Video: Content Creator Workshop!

Now, where I get those black backgrounds from, or the idea from that was actually from stuff like this.
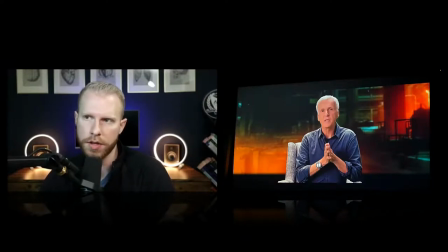(49:35)
This is a masterclass video. Notice how they do this. He's got this black background that comes up. So this is the shot. You can see him, his chair. This is James Cameron, director. And so you can see this blurred back, right? It's black up to a certain point, and then you see this image.
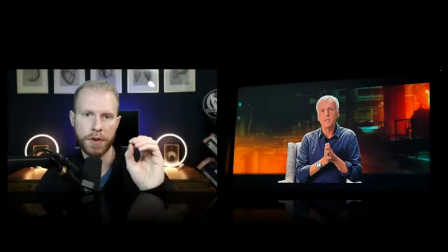(49:53)
But notice the image. It gives you a ton of depth. It gives you a very produced field. Is he supposed to really be in this, you know, furnace?
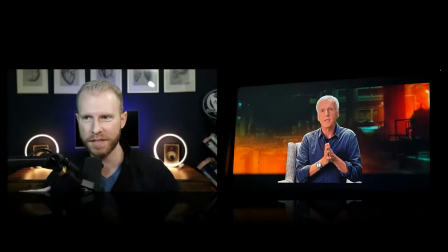(49:59)
No, it's a screenshot from, it's an illustration essentially from, what is it called? Terminator, where Terminator dies in the vat of molten metal. And so I'm like, I want to make something like that with some lines in it and with a studio feel to it.
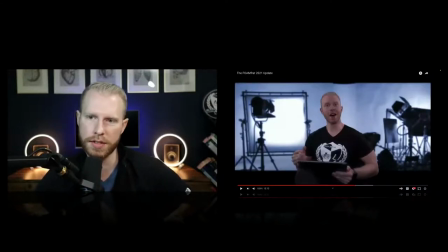(50:16)
And that's exactly what this is.
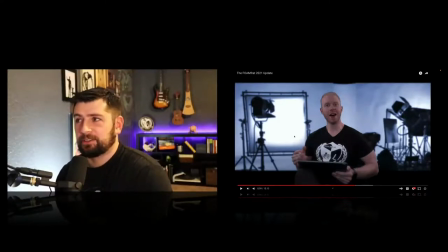(50:18)
What I like about this too, is like, I feel like a lot of educators have a very small space to record in, right? I mean, you're either doing this in your room or you have a little office at your shop that you're doing it in.
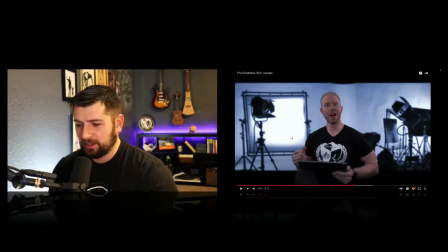(50:31)
And you can see Sam is in a really small area, but then you look at this picture and it looks like it opens everything up. It doesn't look so confined and claustrophobic. Mm-hmm. And you literally just have that on your wall in your office. Mm-hmm. And I think a lot of times when we do lectures, and we're even guilty of this early on, is like, it would be like a video of us teaching like at our computer. And then you would see our screen also on the side. And now as we start re-recording our stuff, we want to go to like a cutaway, a different version of a cutaway where you're explaining something and then it goes and it shows you the graphic or the illustration.
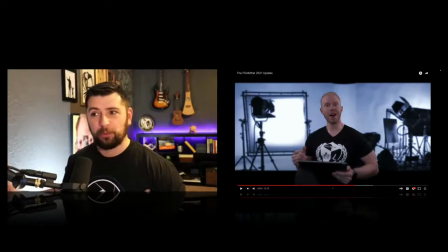(51:10)
And then it comes back to you talking and then it goes somewhere else. That way you're always switching things up to keep the mind busy.
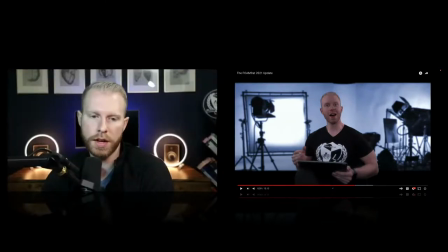(51:18)
Yeah. And so this is here's the picture that I actually use for this.
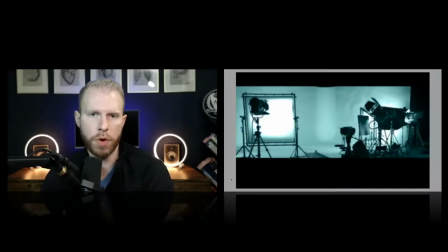(51:22)
And I put gray borders around it so that you guys could see where the actual picture starts and ends that I used to put behind me. So everything that is, you know, obviously you see the borders of like the black and stuff here, that's the actual picture. And so a bunch of the picture is black and it gives me that depth of field.
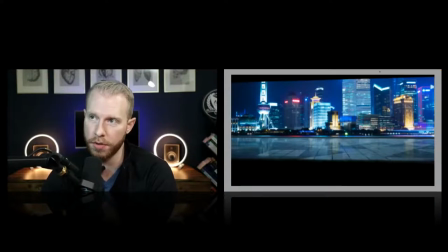(51:41)
There's another one that I did right here. I'm actually going to share my computer sound real quick. And I'm gonna see if you guys can hear this. Let me know. This was, so when Tyler and I were learning about this green screen stuff, I was sending a bunch of videos. I had one where I acted like I was on,
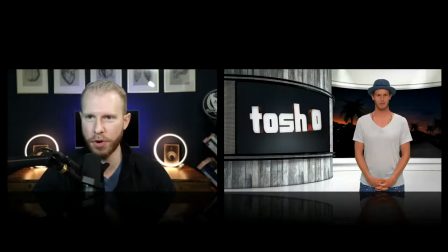(51:59)
I'm not going to play it, but I took this Taj.0 background and I made my own with like the foam frat logo and stuff.
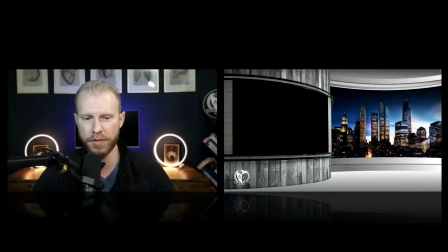(52:07)
And then I had me standing over here on the right. And then I had a video of Tyler getting kicked, punched in the nuts over here on the left.
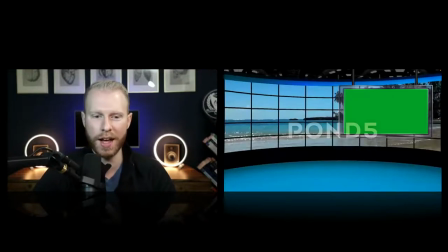(52:16)
And I was doing a reaction to it, or like I found this one online. And so I'm like, oh, I'll kind of make my own version of that.
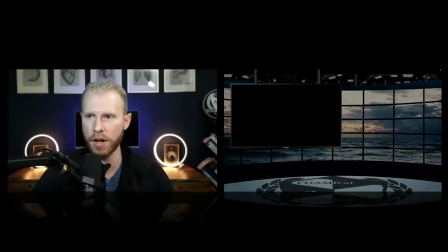(52:21)
And so this is what I made for like the foam frat one. And actually what's kind of cool is that the background moves. I put a moving background in here. If you guys can see, Tyler, can you kind of see that on your end?
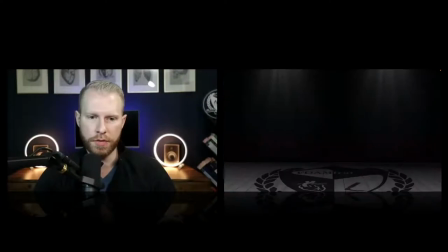(52:33)
Like, oh yeah. Moving? Yeah. No, that looks slick. So you know, you can do a bunch of different stuff with it, basic backgrounds, but I'll show you guys this one that I did with sound. And I added some other stuff to this. Like I wanted it to look like I was on Intervention or something. You guys ever seen that when they play like the soft guitar and they tell you like a sad story? And so that's kind of what I was going for here. I'm just using a crappy microphone and stuff. I was just really testing this out. Can you hear that?
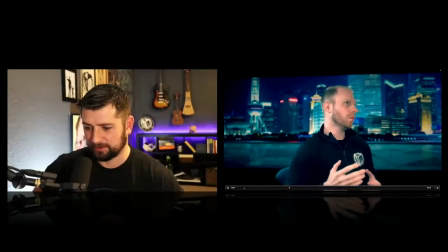(53:01)
Yeah.
I think the problem with creating the
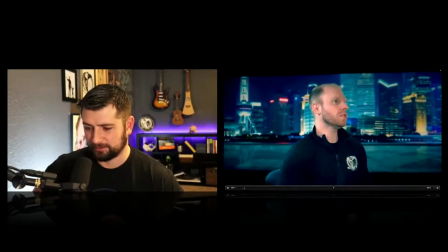(53:05) documentary type feel is that the green screen is a real pain in the ass
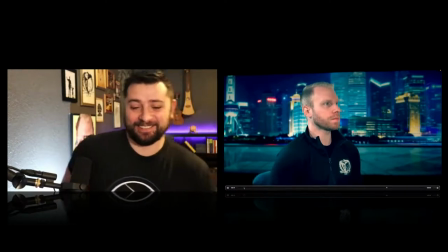(53:12) pretty much all the time.
So I want to bring your guys' attention to something.
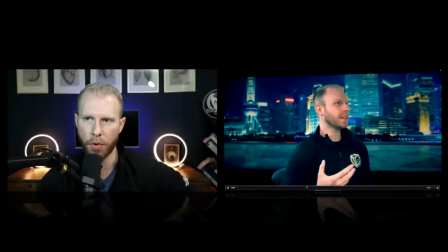(53:17)
First of all, notice the black borders in the background. You can see on the top of the screen, there's that black border. Bottom of the screen, there's that black border. That's what's giving me that depth. I'm kind of off center, and you can see my coloring kind of matches that background.
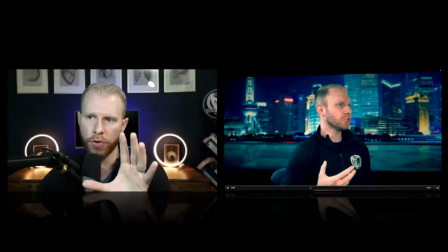(53:32)
If I was overly red or overly gray in this, you know, I wouldn't really match that background.